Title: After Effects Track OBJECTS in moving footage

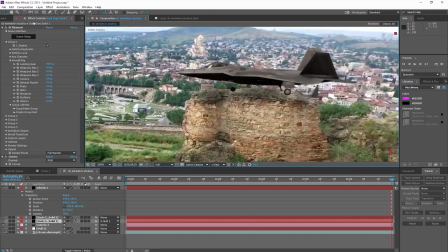12:29 Right, so. And then let's just get the rotation of that wheel one. And let's just bring this down here. Like so. Let's click out of it so we can see what we're doing.
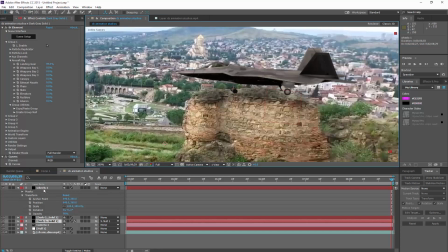12:46 Right, so it's just there. And all I'm going to do is hit F on the keyboard for that. I'm just going to feather that out as well. Not huge, not big, but it just gives you a nice little shadow at the back wheel as well.
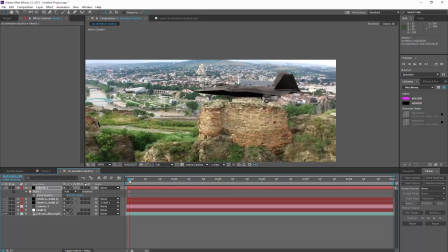13:03 It just adds a little bit more depth to your scene. Just makes it look a hell of a lot more smooth, a hell of a lot more better. So let's go back to the first dark solid. Open that up. Bring that down. Let's go to, because I never labeled them.
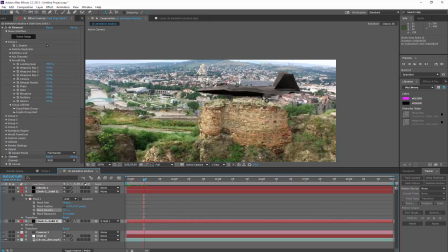13:22 Right, so let's bring the opacity up just a bit. And maybe feather it down just a touch. But what we need to do is bring this down like this. Right, so feather it up.
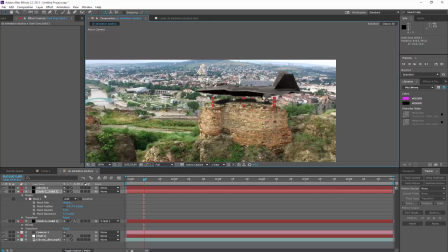13:41 Let's do some more feathering. Hang on. Right, so that looks nice. Now, what you've got to do, which is very, very important, once you've got all these done,
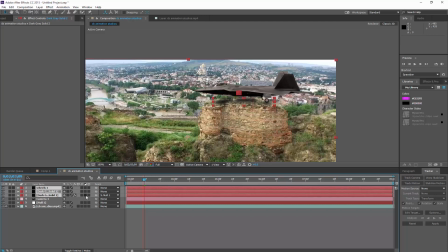13:57 hold shift, highlight these three, which you've feathered, and let's parent these to our null. Because remember, these are not attached, yeah?
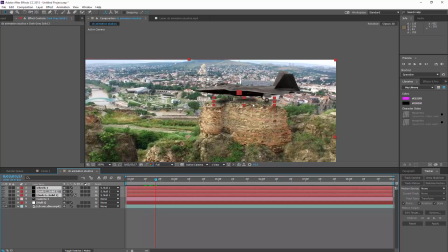14:09 So if you don't attach them, when you move it, the shadow will move independently of itself, so it will look stupid.
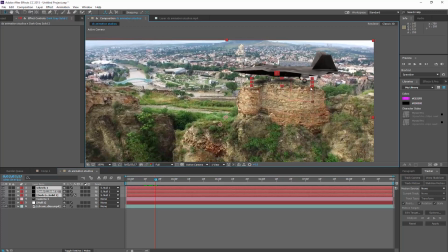14:17 Yeah, because this whole shadow scene will move by itself.
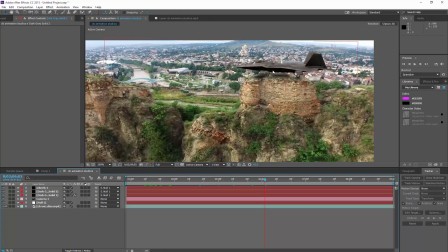14:22 But so whatever you attach to the effects of your plane, okay, you need to parent it to this null here so it moves basically with the plane.
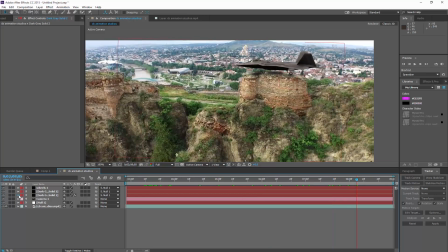14:35 But as you can see, you know, it's a question of just playing around with it, guys. Let's bring it up as, oh, that's for our plane. What am I doing? Let's go back to this. It's a question of just playing around with the different looks of it,
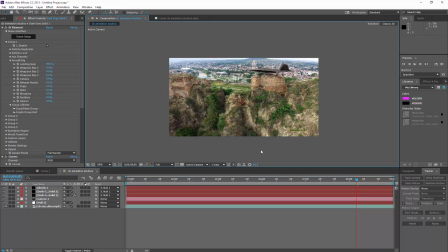14:53 just to get it, you know, looking really nice. But as you can see, guys, that doesn't look too bad at all. It's just a question of, you know, grading it afterwards and going from there.
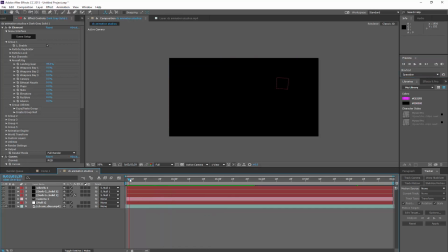15:07 What you could do, because there's a bit of movement, you can add a bit of motion blur to your jet.
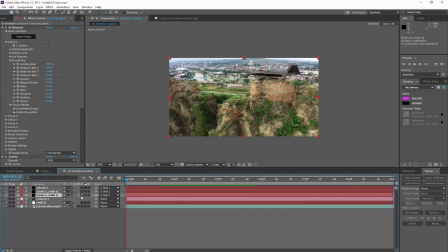15:14 So this is the jet here. We can clip motion blur here, just add a bit of motion blur, and then make sure it's switched on. So when it moves, it just gives it a little bit more of a realistic sort of look.
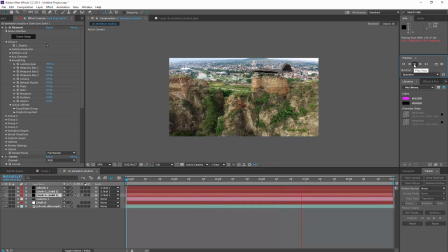15:33 So I hope you found this tutorial interesting, and I hope it's helped. As always, guys, remember to hit that like button and that subscribe button. And as always, guys, I will catch you in the next one. Ciao, ciao.